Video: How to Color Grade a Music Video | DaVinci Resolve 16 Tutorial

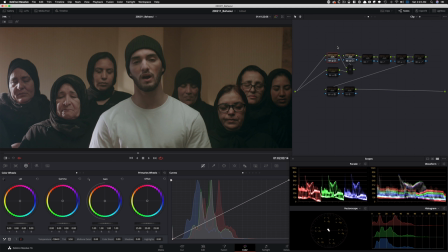But I always tell you that when I'm working on projects, my node trees are not always looking exactly like what you see in the video because sometimes they're less complicated. Sometimes they're more complicated. Obviously here, it looks like it's less complicated because it's only 10 nodes instead of my usual 14, 15 node node tree structure.
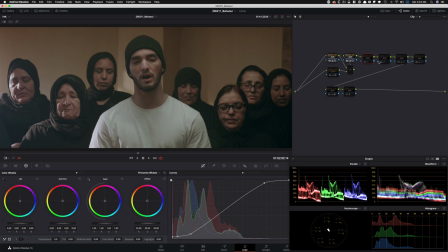So my point is that it's not always gonna be the same. Don't kill yourself over it. It's okay. Just run with it. Sometimes you have to scratch everything and recreate it. And this is what needed to happen here because it was just shot so differently and
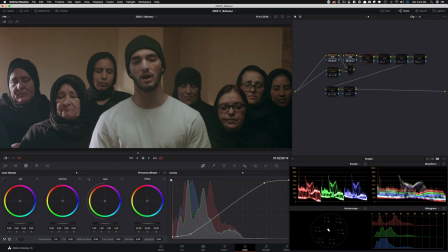had like red on red and a lot of things that were happening that I had to approach it differently.
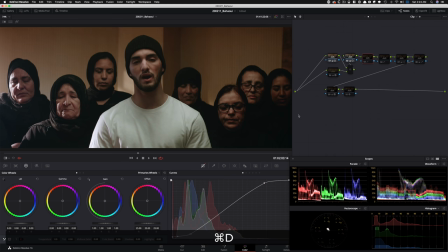That's what I mean. And then I created a custom curve this time and look how much it helps.
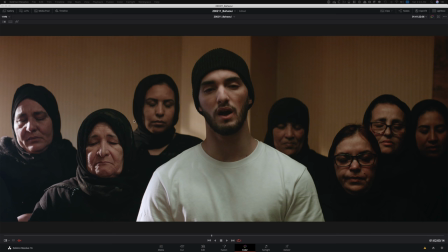I'm gonna move this over a little bit and talk about it. It was so hard to, you know, give it the right amount of drama because there's a haze in the room and then there's a light source from one side and then there is not enough light on this side and it was just a really, really tricky shot. So, you know, I had to create something.
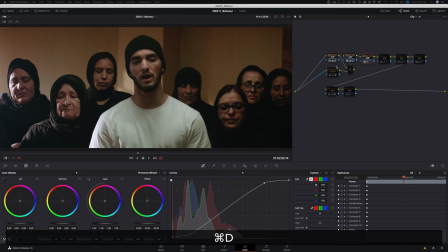So I created my own S-curve to really get a better or a granular control over that. Then the reason why you see this is because after I created that, I'm like, okay, all this detail is sort of gone.
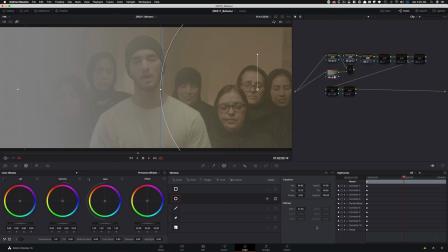So what can I do? So then I went in and I created this, selected that and feathered it out quite a bit.
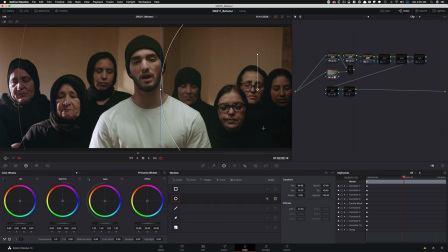And then I went in and started pulling the detail up in this area.
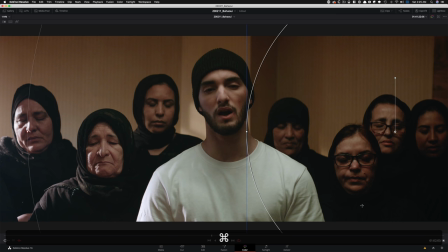So now look at how even it looks. If I do before, let's see the detail in here.
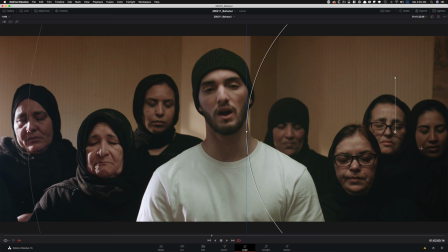There's no detail there. But like, if I do that now, her face looks very close to hers. And, you know, all these colors, like her face to her face, like it started coming in.
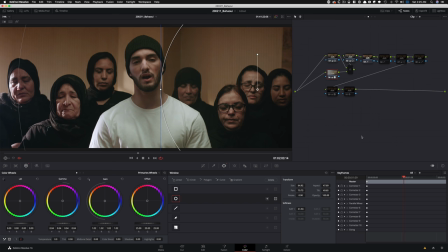And then even like, if you look at the wall here to look at the wall there. So that was one of those things that I just had to do to really balance out the image. And it just needed that extra love. That's what I was talking about. Then I went in and hue versus saturation, just added a little bit of saturation and pulled this gunky green out.
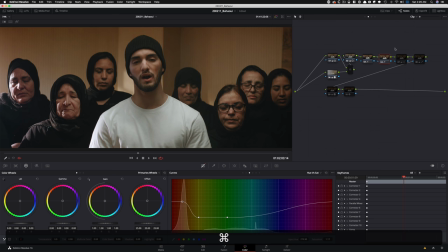There was a lot of green that was sitting in the lower mids, I had to clean that up.
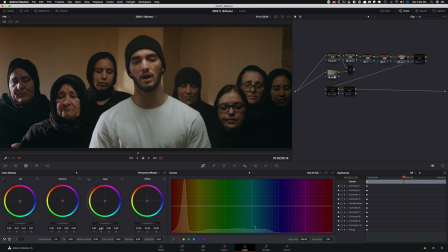So that happened there and brought the image down quite a bit. So in my gain, just pulled it down and created a window to, this vignette is a little different than the kind of vignette I was using in this video.
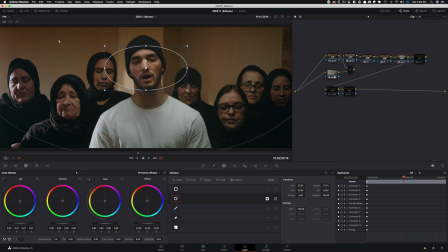Like this one is just really puts a spotlight on him. And it also added a really nice little gradient up top that I liked. To me, this whole sequence was really hard to make it interesting because besides the expressions, there wasn't much going on in terms of the aesthetic. So I really had to, you know, create something.
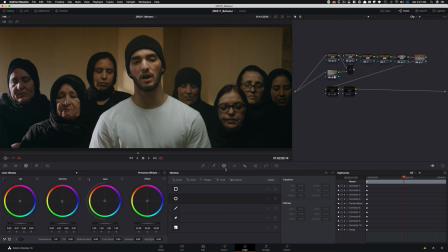And then I went in and went with our, you know, look DNA that we've been experimenting with and creating. So in this case, you know, I selected all these areas and then started adding, you know, bringing back some of that green.
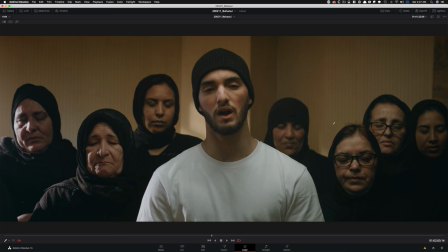And it just helped quite a bit to kind of bring it all together, where when you go from one scene to the next,
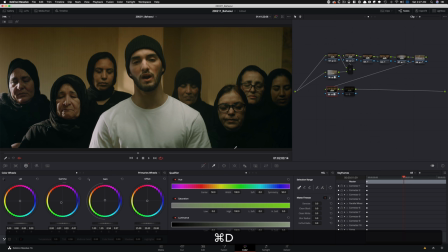it still feels like, you know, it's part of the same music video. And the skin tones now started going in the direction that we had them, you know, in other shots. And then here I pushed it even more.
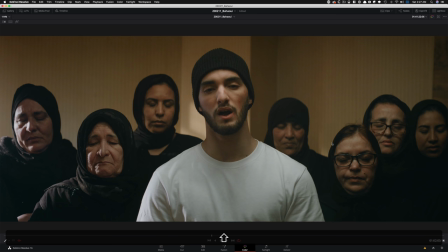This is where we started creating that look because this funeral sequence, I did not want to keep it clean.
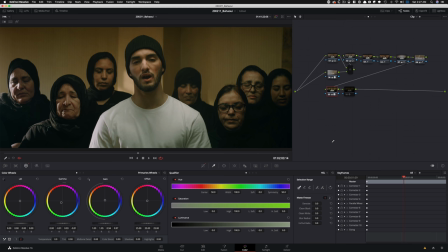Like this was just too clean. I didn't want that. Like it's not to make it look pretty.
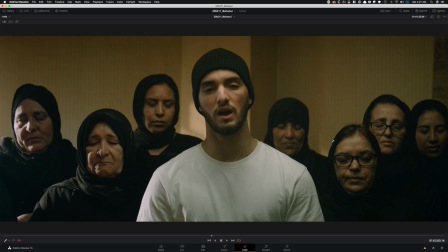It's to, you know, create this feeling, like just this sickly, this deadly feeling. And I feel like, you know, creeping in this greenish yellow, like the David Fincher yellow into this scene just felt right.
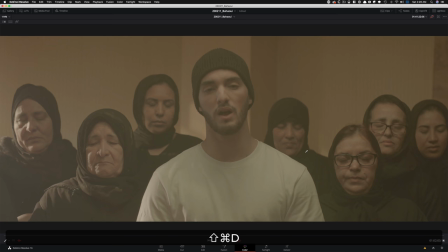And then finally, you know, topped it off with grain. So this is before, this is after.
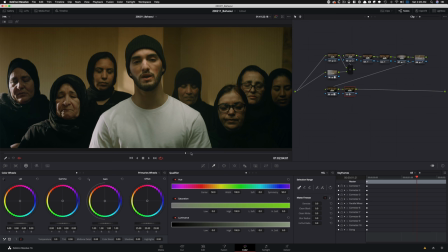And I think it's just a really cool aesthetic and one that serves the story really, really well. I promise you, it was a hard decision to go from here to here because I was now dirtying up the image. And I'm like, man, like I worked so hard to get here from there and it looks so clean. Let's just leave it there.